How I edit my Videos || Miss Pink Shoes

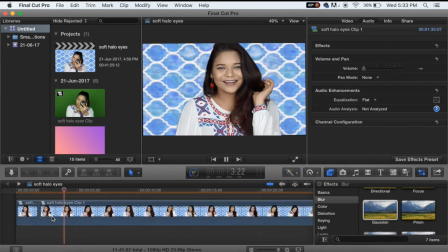don't want my intro to be bad I want my intro to be as neat and nice as possible so I'm just gonna cut out all of the extra clippings and remove them so I only have the clippings that i need so
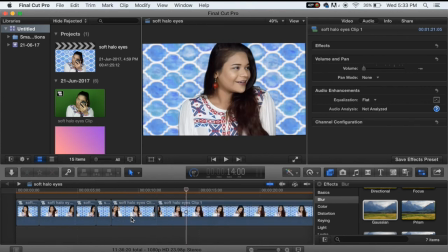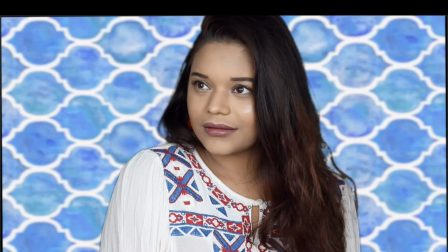now while taking my intro there are portions that i like so this is an expression that i like and i want to use it as my thumbnail so i'm just going to take a screenshot
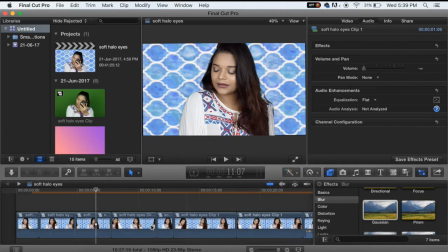of this so that my thumbnail is also done and now comes adding the music so i'm going to
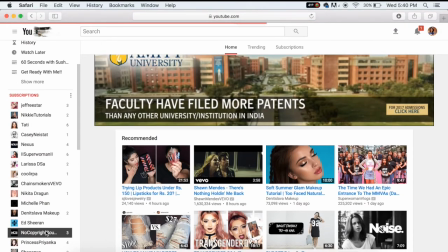go on to youtube and i'm going to go to a channel called no copyright sounds which is where i take all of my music from so i listen to whatever new they have
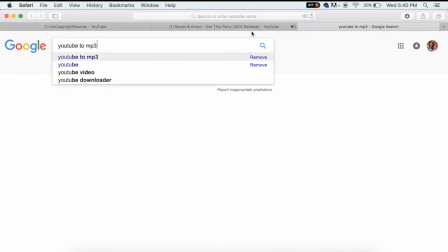and whatever i like i download that so i go to youtube.mp3org and i download the sound so this basically downloads any youtube videos music it does not download the video so again i'm
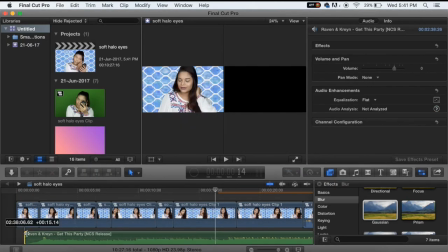dragging and dropping the music onto my timeline and this is a
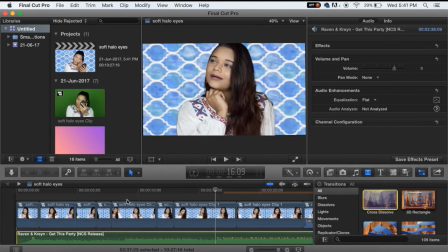very crucial step guys because you want your music to match with your video so
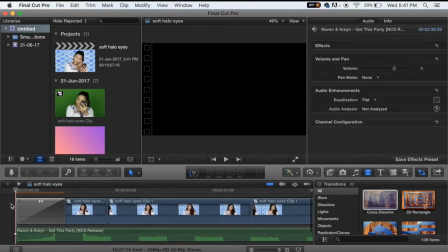the beginning of my video always has a transition called cross dissolve which basically
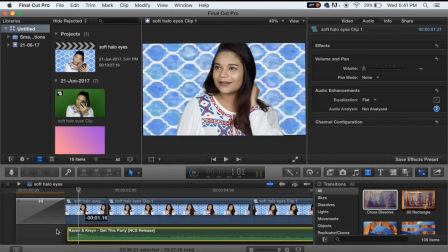fades the video into the screen i it starts from a black screen and that's how i like it so now i'm just adjusting the music
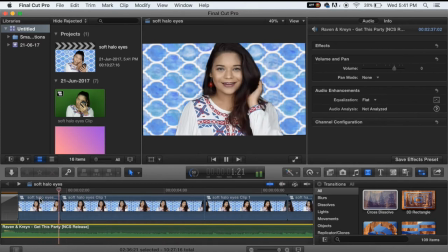according to the video and what i'm going to do is i'm going to select my clipping and make it fast forward or slow depending on the pace of the music so currently it requires to be slow motion but not too slow so i'm just making it slow to 70 percent
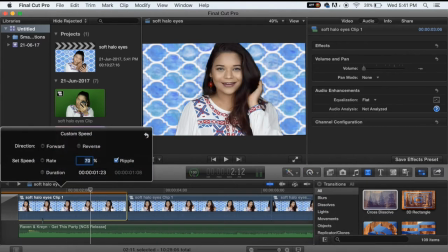not 50 so this is what my video is going to look and sound like so
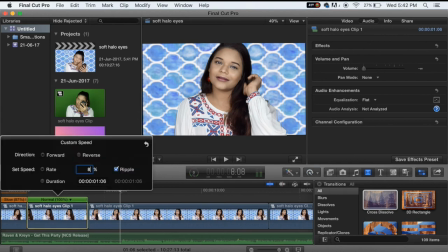that was just a small example but you can see how when the sound fades in is when the video fades in and at every beat change of the
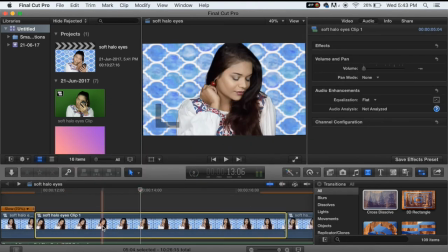music my video clippings are going to change so when you edit your video clippings according to the sound it makes it a lot more appealing so now what i'm going to do is delete all the extra clippings and i'm going to open up a folder on my desktop which is called video essentials
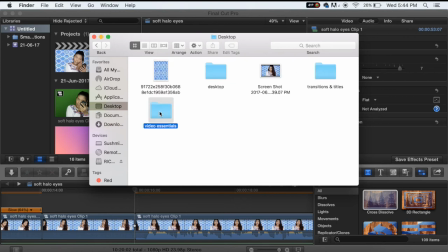which has all of my accessories which i need for my video and i'm going to drag and drop my logo animation which is there in
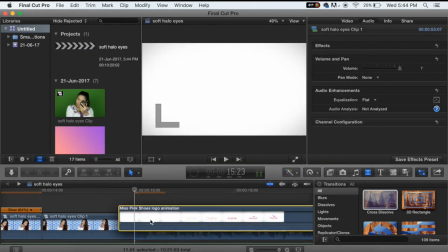every single video of mine again i'm dragging and dropping cross dissolve because i want
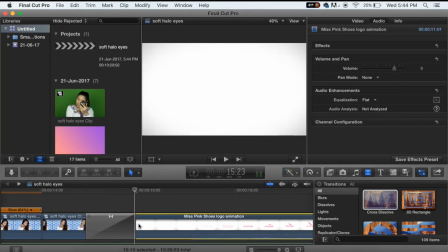it to fade from my face to the video it looks very appealing so
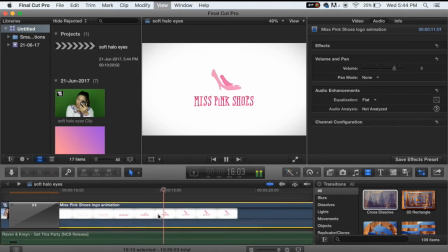again i am also editing the logo animation according to the sound stopping where i want it to end cutting off the excess and again i'm
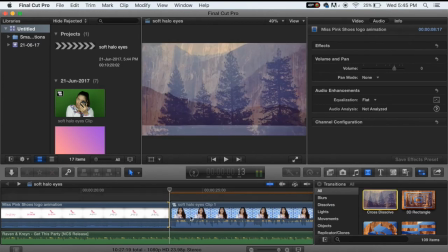going to take cross dissolve and put it there so it fades from my logo animation to my face now what i'm going to do is i'm
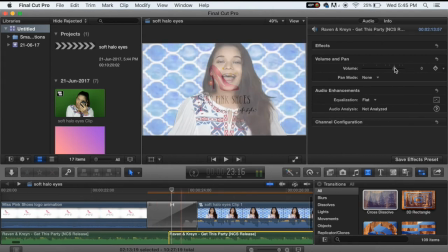going to cut the music and where my voice starts when i start to speak i'm going to reduce and the previous clipping i'm just going to fade
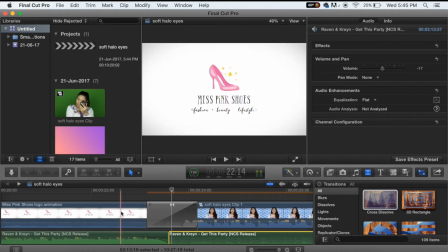it out a little so what happens is that when the logo animation fades into me the music will also fade to a much lower
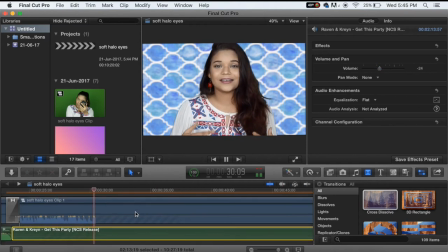pace and now i'm just listening to my voice along with the music and seeing whether it makes sense and whether i can hear myself and all of those things